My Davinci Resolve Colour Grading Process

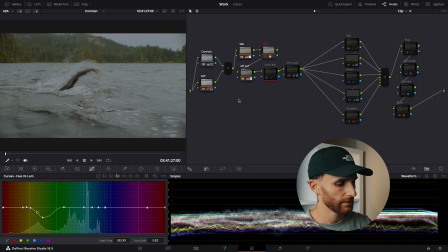And so overall that created a look like that. So it made it a lot more moody and more along the lines of what I was looking to achieve in the final image. So you could technically stay like that, but what I wanted to do is I wanted to add an additional look to the image. So I wanted to have more of a film look, and I love a lot of the film emulations that Davinci Resolve has in the full version.
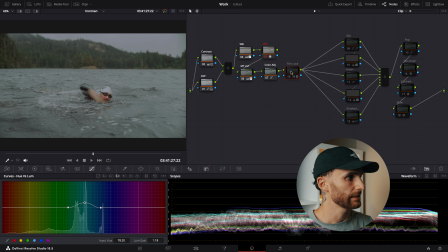So I used one of those. So I just added a film look node, and so I added it under the LUT folder, and so just under the film looks, I used the Rec 709 Kodak 2383D55.
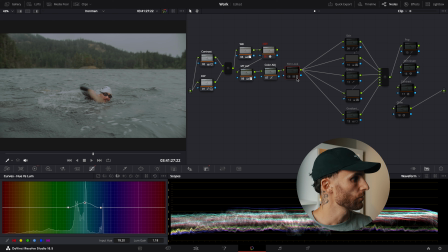So I did that, and so yeah, so I put that on there. But I find that this tends to be a bit too punchy, and so what I did is I went to the key tab here,
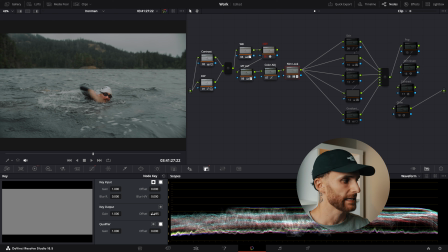and I just reduced the offset to negative 0.495.
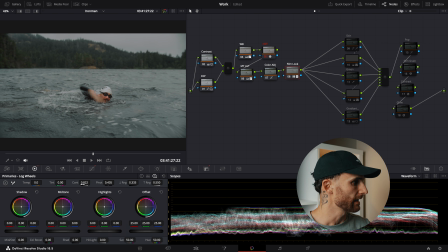And I also reduced the contrast to 0.822.
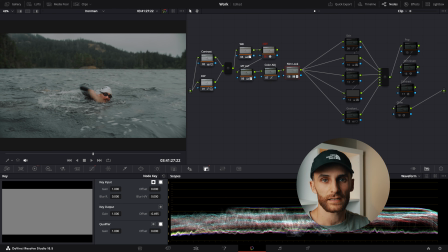Just kind of play around with it. You'll get a look that you're wanting to achieve. A lot of the times these film emulation LUTs are way too strong and, like I said, too punchy, and they just really kind of destroy your image. So let's move on to the stack of parallel nodes.
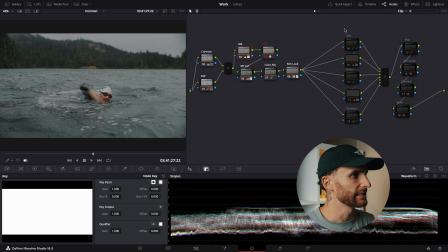Okay, so what I wanted to do first is to play around with the skin tones. I always like to balance my skin tones whenever I color grade. I created 2 parallel nodes here for isolating the skin tones.
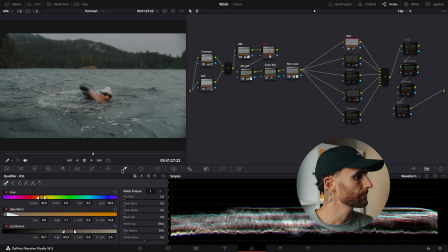And the reason for that is the first one here, this one is simply for using the qualifier and actually isolating the skin tones.
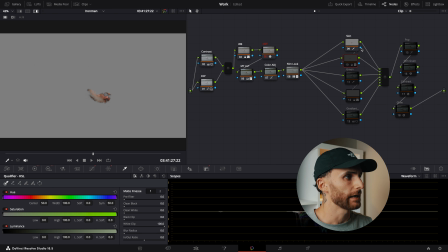So once you have these skin tones isolated, then I make sure that the alpha output is connected from the first parallel node to the second. That way any adjustment I do here on the second parallel node will impact the
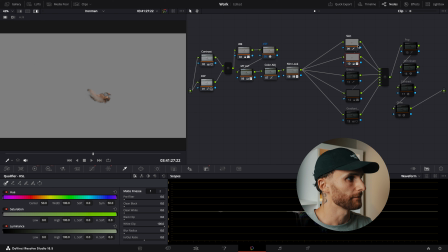area selected with the qualifier on the first node. So it'll impact just the skin tones. I just find that adds an additional step of organization. And yeah, so basically what I did for the skin tones is I boosted the temperature just up to 160, as you can see here.
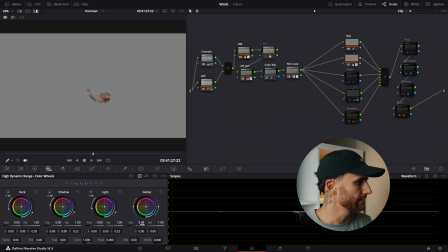It was just a little too blue. I then went in and increased the overall exposure to 0.08. And then I played around with the hue versus hue. So I changed the overall hue of the skin to make it a little bit more orange.
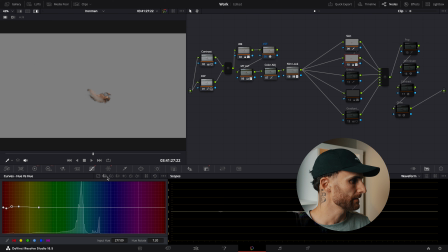I found it was a bit too pink. And so I changed it to be a bit more orange, and then I decreased the saturation of it as well. Then I used the color warper slightly just to make some fine-tune adjustments there. I know I could have done it all on the curves, but I chose to use the color warper as well.
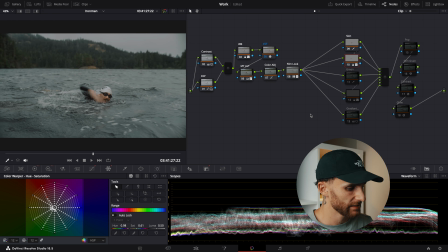That was all for the skin tones. As you can see, before, after. Then the next thing I really wanted to isolate were the greens of the background, so the trees on the hills back here.
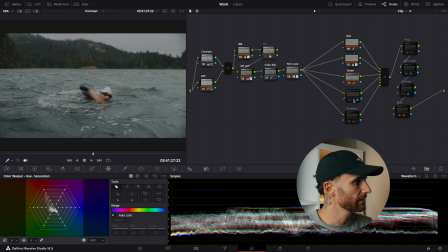And so I really just wanted to reduce some of the saturation even more, and I also wanted to darken them. I wanted to pull the attention more to the subject swimming in the water rather than the hills in the background.
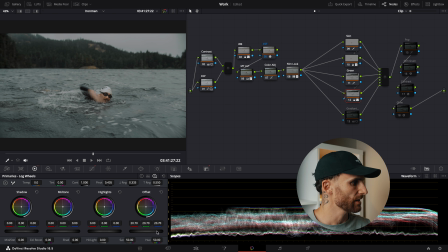There you go. So just wanted to make it pop a little bit more, so I dropped the offset to 20.7, and then I also adjusted some of the hue values just to change the overall hue of some of the brighter, more green areas of the hills.
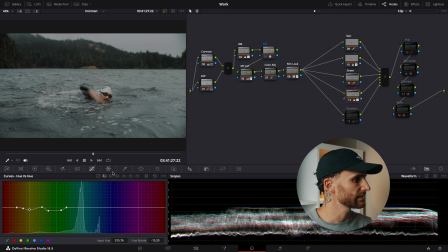And I also adjusted some of the orangey yellow areas as well, and then significantly reduced the saturation for all of this. So as you can see, just drop it way down, and as you can see in the image, there's barely any color in the trees themselves.
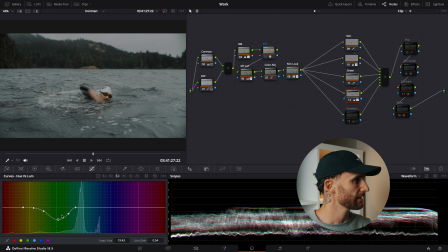And so then I also reduced the luminance so it's not as bright there. The final parallel node here is a gradient that I added at the bottom.
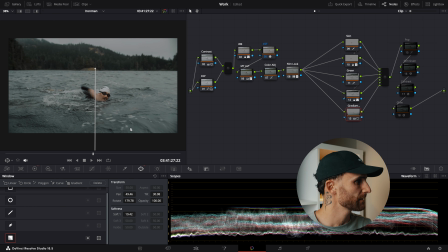So this was simply just added to darken the bottom of the frame and pull more focus towards the swimmer. And so to do that, it just went here and then selected the gradient,
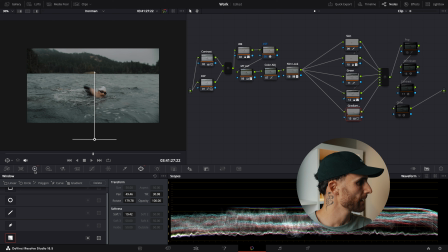and then I just dragged it to make it longer and more gradual, and then basically just drag down the offset values.
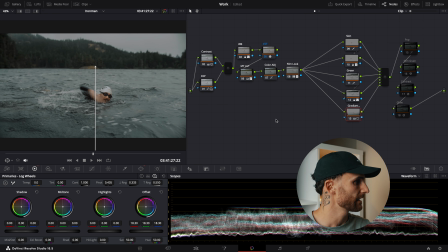It's super simple, but just adds additional element to your shot, and I think just kind of makes it a little bit more refined looking and professional. Again, you could easily just leave your shot like that and it would be totally acceptable.
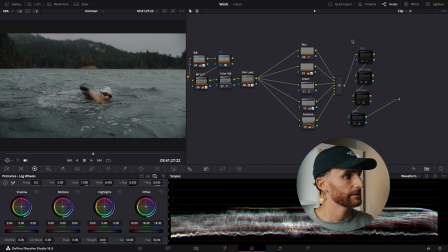The client would be happy with it probably, but I like to add a few additional elements just to make the shot pop a little bit more. So first off, I just want to make the highlights pop and the overall frame and the overall image pop slightly.
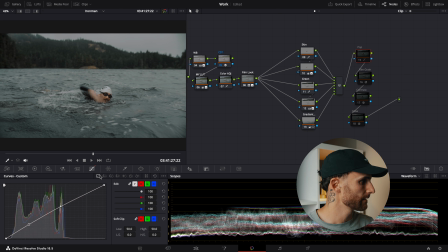So for this, what I did was I did the luminance curves, and I just basically brought the shadows ever so slightly up and the midtones ever so slightly up. And as you can see, just brightens the overall image. Next thing I did was I wanted to add a little film grain into that, just to create some texture in the image.
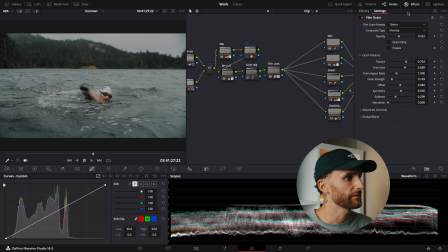It's very subtle, and what I did was just went to effects and library and then just searched up film grain and just dragged it and dropped that into the node. And then within the settings, I just did a 16mm grain preset, did an overlay composite,
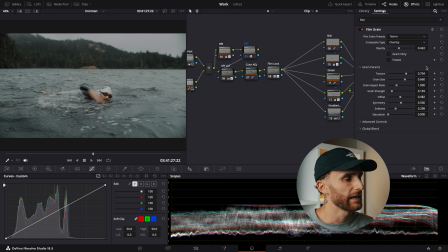and yeah, 0.422 for opacity, and then adjusted some of these, but a lot of them were kept as is. And it created an overall nice texture, I think, that added to the aesthetic. So as you can see, if I turn it on, turn it off, it's very subtle, like you can barely notice it.
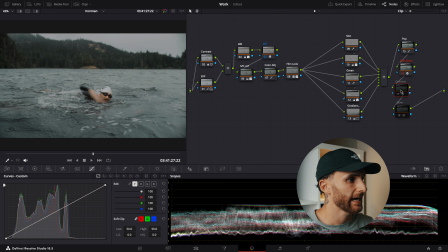Next, I wanted to add a little pop of contrast to the highlights. And so for this, I used the contrast pop effect and basically just increased the low threshold so that it wouldn't focus at all on the shadows,
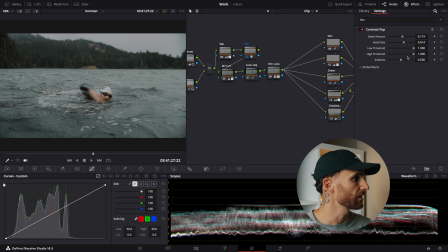and increased the high threshold to 1 as well so that it just captured the highlights. And so turning it on and off, turning it on and off, you can see a subtle change.
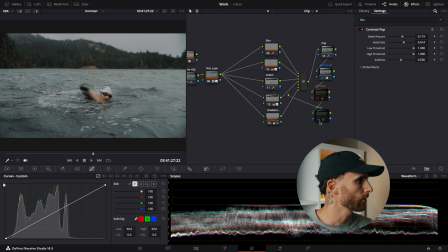The whites become a little whiter, and I find the overall like image tends to become a little bit more cinematic. So for the last node, I just added the glow effect. So just go into the effects library, drag and drop the glow effect to your node,
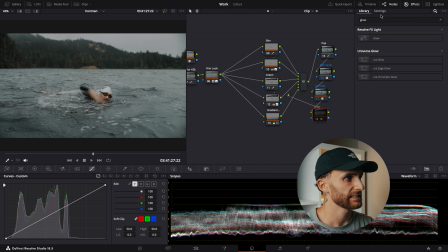and then you can see I brought down the shine threshold to 0. I brought down the spread to 0. And then the only other things that I adjusted was I turned the composite type to soft light, and then the global blend I brought to 0.331.
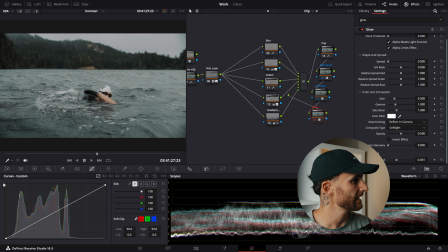And so as you can see, it just adds that element of brightness, makes everything a little bit more punchy, a little bit more aesthetic. And yeah, I'm pretty happy with how this turned out.
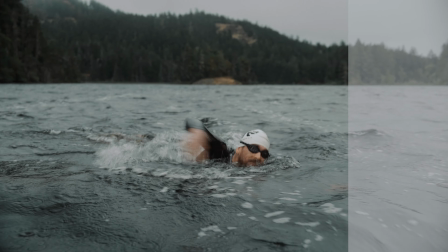Let me know your thoughts on this. Obviously, there's certain things that are a bit nonsensical and could probably be refined even further. But I appreciate you watching along. Hopefully you learned something from this. Let me know if you have any questions, just drop them down in the comments. And thank you all for your support. It means the world to me. It's amazing to see this channel grow very slowly and have people interact more with the videos. It's very inspiring to myself. I'm learning along the way. Hope you guys are learning something, but I'll see you guys in the next video. Thanks.